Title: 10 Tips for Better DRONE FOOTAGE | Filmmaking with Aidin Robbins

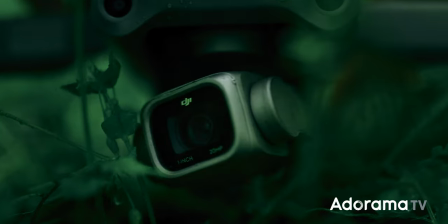258s
We've done all the preparation, and we can turn everything on, take off, and talk about some techniques for getting great footage from the sky.
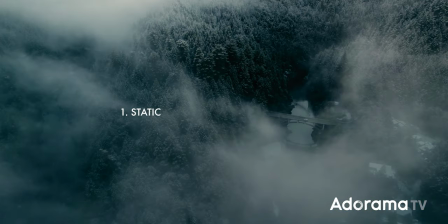264s
Let's start by going over some basic types of shots that you can get with a drone. The first and most simple is just a static hovering shot.
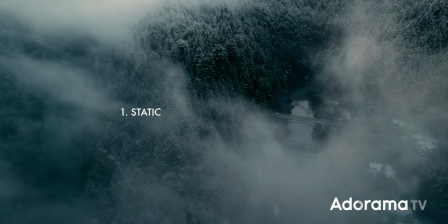272s
You're not moving the camera at all, basically just using your drone as a really tall tripod.
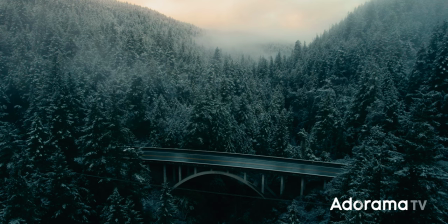277s
This is not the most exciting shot you can get with a drone, but it doesn't call much attention to itself and is really helpful for getting angles that you can't get from the ground.
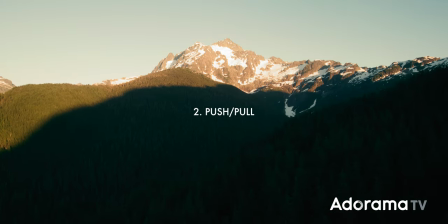285s
There's also a simple push or pull, straight forward or backward, which is a really nice way to show off an epic subject like hey look at this big mountain
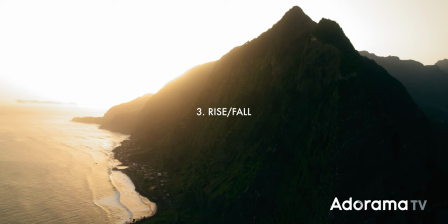293s
or a basic rise or fall kind of mimicking a crane shot.
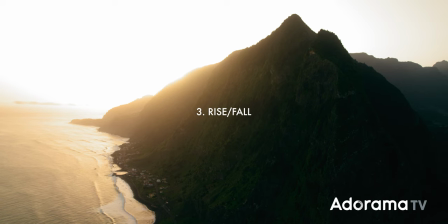298s
This is a cinematic classic you see it in a ton of movies and it's just a nice way to show vertical scale.
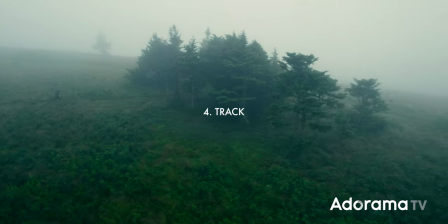303s
You can also track to the left or the right which can be a really cool way to follow a moving subject very dynamic or
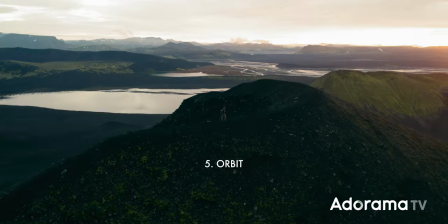310s
if you pan a little bit while you're doing that you'll end up with an orbit shot where the camera circles around the subject.
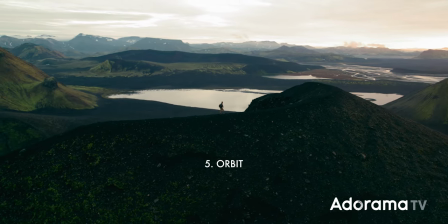317s
Really nice way to place the subject in this big landscape. It's kind of like the Michael Bay shot.
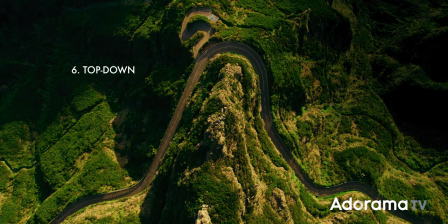322s
You've also got the top-down shot, which is a really fun way to show like the texture or geometry of the scene,
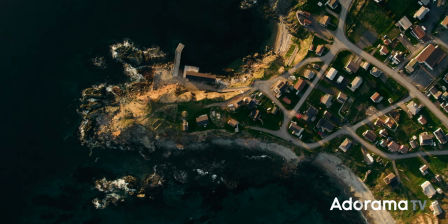328s
and more indulgent kinds of shots like the really close flyby shot,
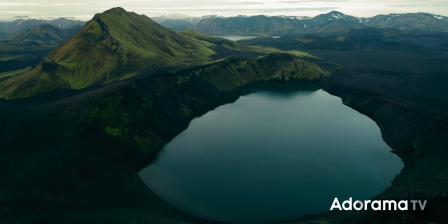333s
the Mission Impossible shot, which adds just a bunch of energy to your footage. I talk about all these different shot types because it's important to get a variety of footage.
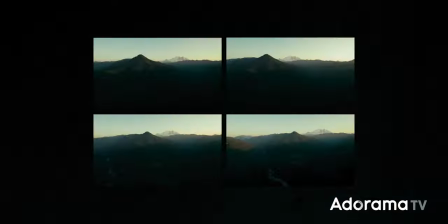341s
When you're up in the sky shooting a beautiful landscape, it's easy to kind of choke and just get very similar shots over and over again.
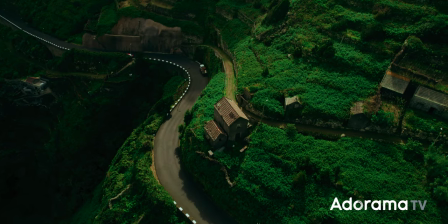350s
Get some of those, like get a few in the bag, but once you have enough, turn your attention elsewhere and start looking for some smaller details within the scene.
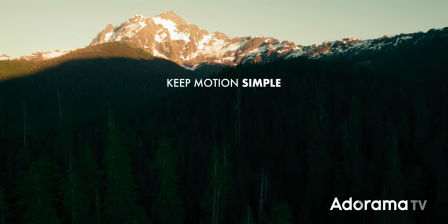357s
Most of the time, I would also recommend keeping the motion fairly simple.
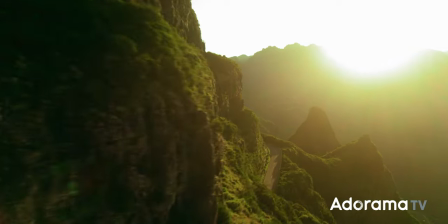362s
A really close flyby or like that Michael Bay orbit shot or an FPV shot can be really cool,
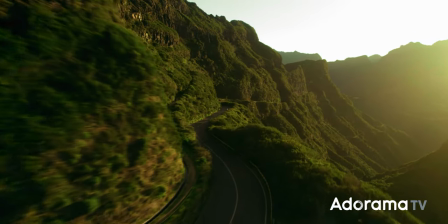369s
but it's not always helpful and can even be distracting and most of the time in the grand scheme of
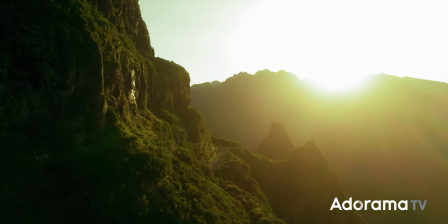374s
things in the context of an entire film it's best to stick with shots that don't
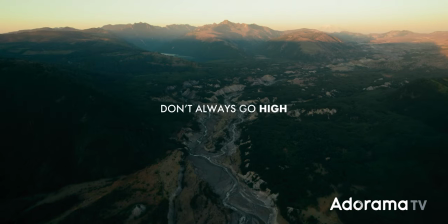379s
call too much attention to themselves that don't steal the show in that same vein don't always go as high as you possibly can it's easy to send the
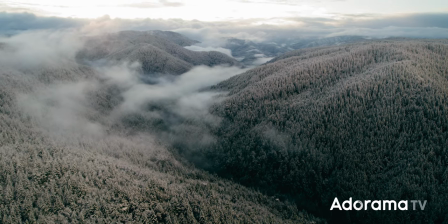387s
drone straight all the way up and capture the biggest possible shot of the entire landscape but a lot of the time a shot lowered down
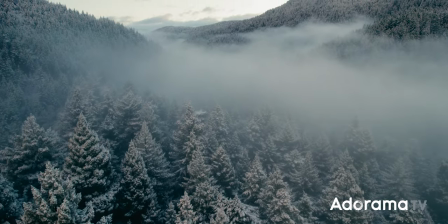396s
closer to the scene can actually be a lot more interesting it can include foreground, have a more dynamic motion,
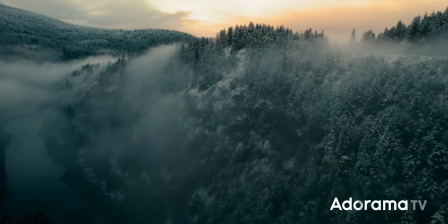401s
and will feel like the camera is moving through the scene rather than moving over the scene.
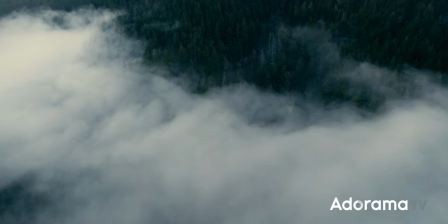407s
And then a third variation of that same tip, don't always go as fast as possible.
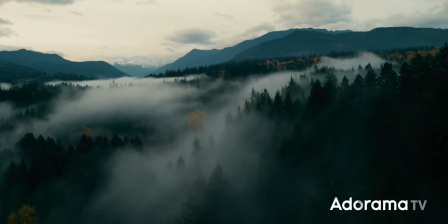413s
Like it's really tempting to just put the pedal to the metal and fly quickly through the scene, but slow down sometimes and let the audience take in what they're looking at.
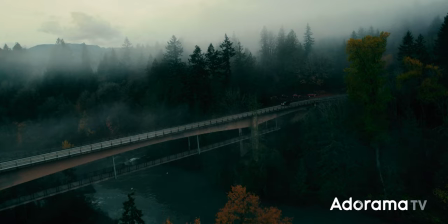422s
In a lot of cases, that intense fast speeding shot will feel completely out of place and will take the viewer out of the edit.
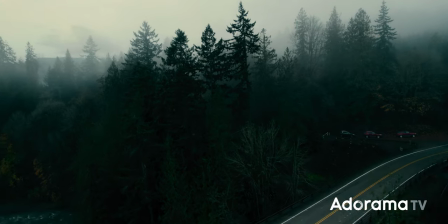429s
So get that shot too, but don't only get that shot.
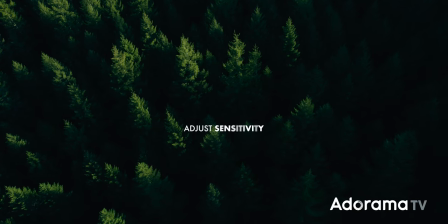432s
You can make getting these slow, smooth shots a lot easier by going into the drone settings and turning down the sensitivity on the controller and joysticks. The default sensitivity on the drone controllers can make it really hard to get like a really slow, smooth tilt up.
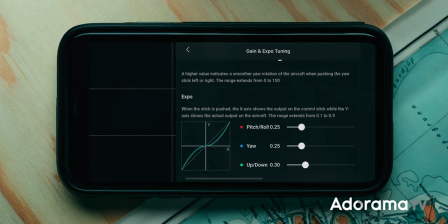447s
You can make that a lot easier by just turning it down. That way you can push the throttle all the way up and it'll still go nice and slowly.
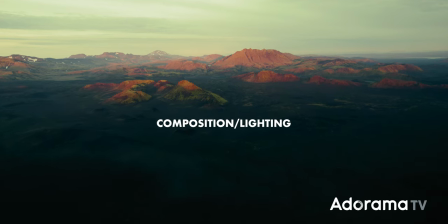454s
No matter what you're shooting, remember that everything you know about composition composition and lighting still applies when you're shooting with a drone. With this really short battery life, there's kind of an urge to work really quickly, kind of rolling continuously and getting every shot that first jumps out at you. Let's slow down a bit.
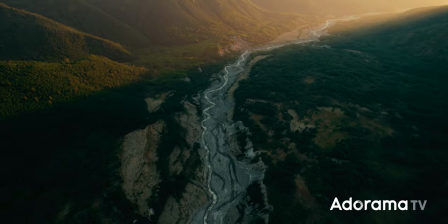470s
Find those interesting pockets of light and shadow in the scene and fine-tune your composition to arrange the different elements in the scene interestingly.
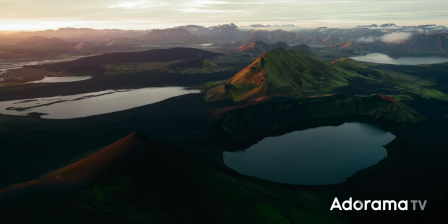479s
It's actually a lot easier to work with light and composition on a drone because you can put the camera wherever you want really easily.
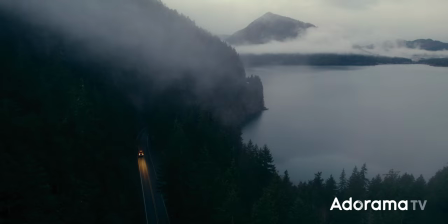487s
This is another good reason to carry extra batteries. It's a lot easier to fine-tune your lighting and composition and really craft beautiful
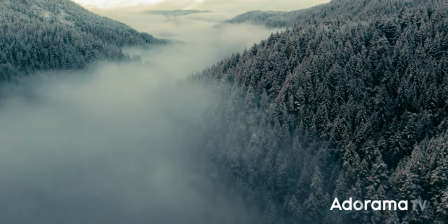494s
images when you have an hour and a half to shoot rather than 25 minutes to shoot.
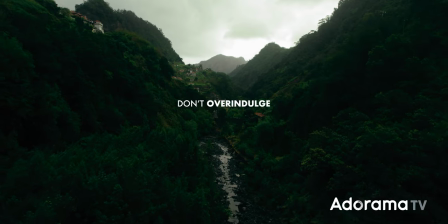500s
And finally, try not to overindulge.